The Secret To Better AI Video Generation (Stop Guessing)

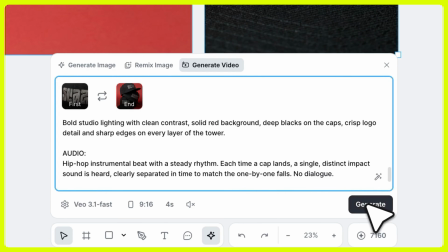(4:06)
And then when you prompt in this movement, it knows to go from A to B,
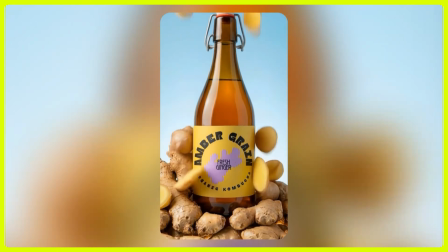(4:10)
and it's going to bring all of that context in versus trying to create it from scratch or from its imagination where it might guess, and you don't want that. So try to at least prompt or generate the final frame that you want that looks accurate, and then you can attach those frames together. There's tons of videos. I'll link them down in the description for you.
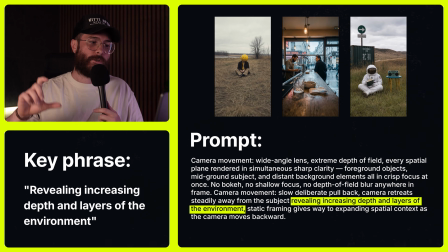(4:31)
So together, these 2 specific parts of the deep focus shot, create this expansive,
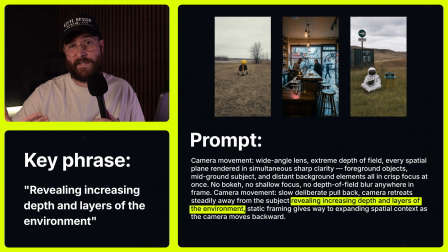(4:37)
everything in focus reveal that's very intentional, very cinematic, especially if you're trying to reveal other subjects or characters in a scene.
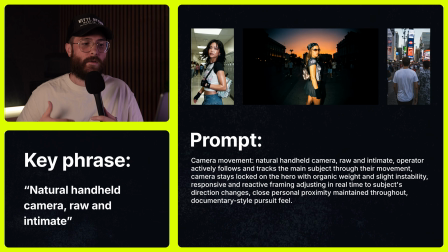(4:45)
All right, the third one is called Handheld Documentary. This one's pretty simple, and it's all about the feeling of the shot over being precise or sharp. So unlike other movements where you want to lock everything down and be very specific, here it's okay for it to be imperfect, maybe a little bit jittery, maybe a little bit more POV.
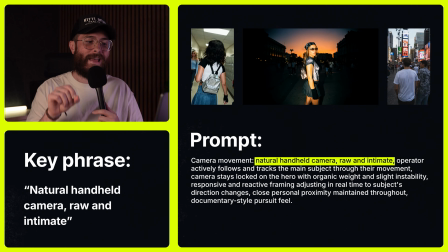(5:03)
So your language is going to be looking more like natural, handheld camera, raw, intimate style.
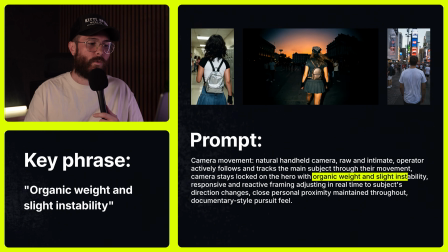(5:11)
These things set up the tone in your prompt. Then you're going to want to use organic weight, slight instability, not so unstable that we want to have the camera shaking all over the place, like we can't, we're running or something.
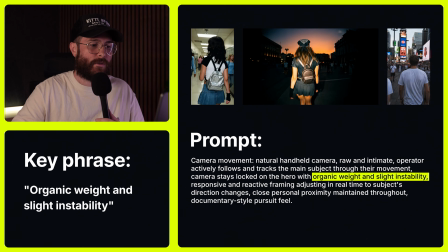(5:25)
We don't want that. We just want slightly unstable, right? This is the phrase that separates that handheld from just shaky mess. We don't want the shaky mess. You want that movement to still feel natural, like someone's following behind.
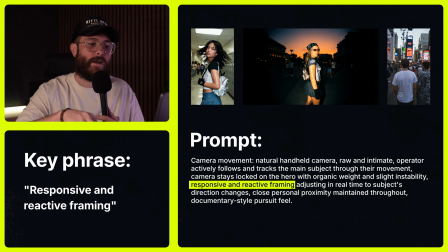(5:38)
Then we want to use responsive or reactive framing. This is telling the AI that the camera should adjust in real time as the subject moves,
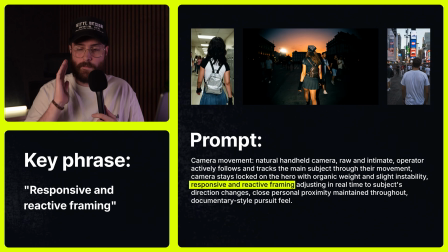(5:47)
i.e. we're not just following it robotically on a perfect slide rail or perfect zoom in.
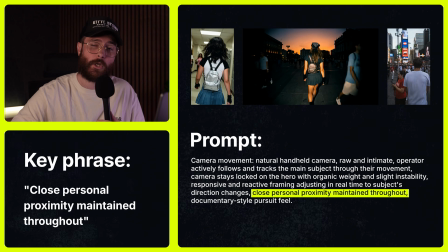(5:53)
We want it to dynamically follow the subject. Then we want to include close personal proximity maintained throughout.
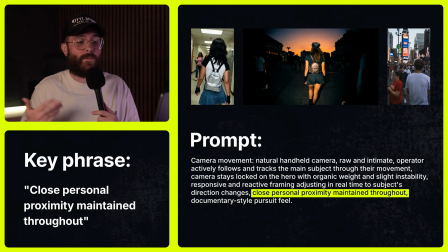(6:00)
Now it might sound weird, but that's how you get that documentary style, that tight personal space. And if you don't specify that, the AI is probably going to pull back or do a random shot from a different angle and lose the intimacy of the shot that you're looking for. Now, if you're finding this video helpful, do me a favor and hit that like button and subscribe to the channel so you don't miss other prompting tips just like this. And let us know in the comments, what are you trying to generate? Like what kind of camera movements are you trying to make, or what kind of scenes or what kind of product videos you're trying to make? That will help us create even more prompt presets and more prompt tips just like this.
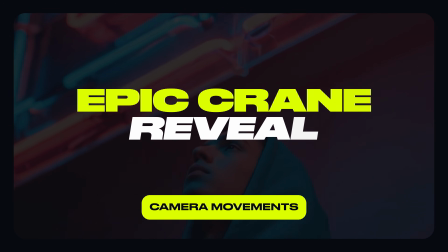(6:37)
So make sure you comment down below. All right, the fourth technique is the epic crane reveal. And honestly, this one may be the most dramatic on the list, but it's pretty epic and it looks really cool, hence the name epic crane reveal.
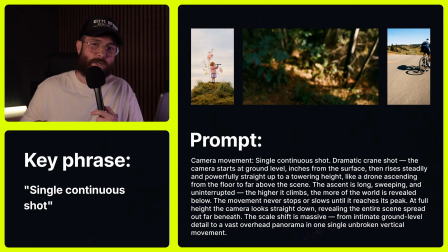(6:49)
So a few things you're going to want to make sure you always include.
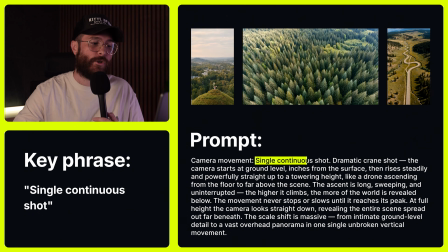(6:52)
Of course, you can always just copy the prompt, but if you want to make your own, make sure you put in single continuous shot first. You want to say that first. It tells the AI that we're going to have an unbroken movement.
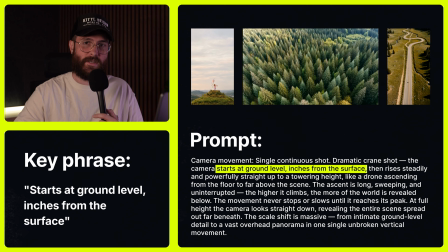(7:02)
Then we want to say starts at ground level, then inches from the surface. So we're already much further below what we're about to reveal.
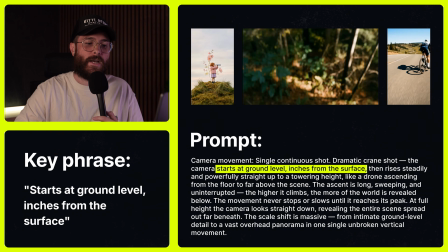(7:12)
And this contrast is working to establish how the camera is supposed to start.
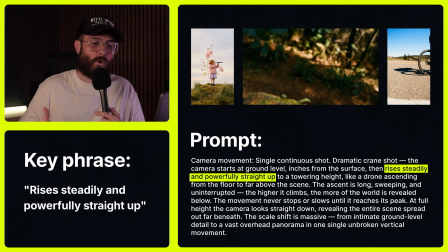(7:17)
You can even include rises steadily and powerfully, or with emphasis, or with quick motion straight up.
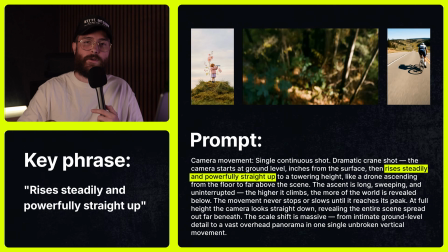(7:24)
This locks the direction. We want straight up. We don't want any to drift. We don't want any arcing. You can also include that if you want to.
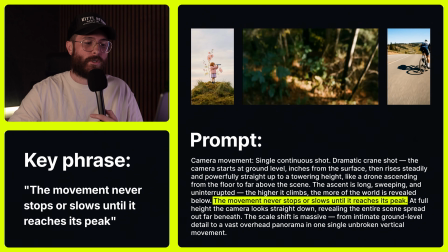(7:30)
And then we'll say the movement never stops or slows until it reaches its peak. If you don't say this, the AI tends to ease in and ease out, and that's not as dramatic. But when I say ease in, it kind of goes from slow to fast or fast to slow, as opposed to one solid motion.
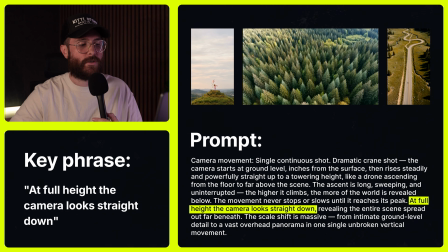(7:49)
And we want the one solid motion of the epic reveal. Then make sure you finish this with at full height, the camera is looking straight down, almost like a top-down POV or a top-down aerial drone look, which you can also prompt.
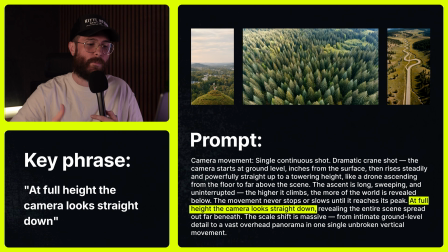(8:03)
That may be beneficial as well. And this overhead is the payoff to the whole shot for the epic crane reveal.
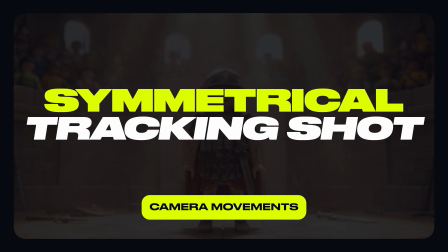(8:10)
And the last technique is symmetrical tracking shot.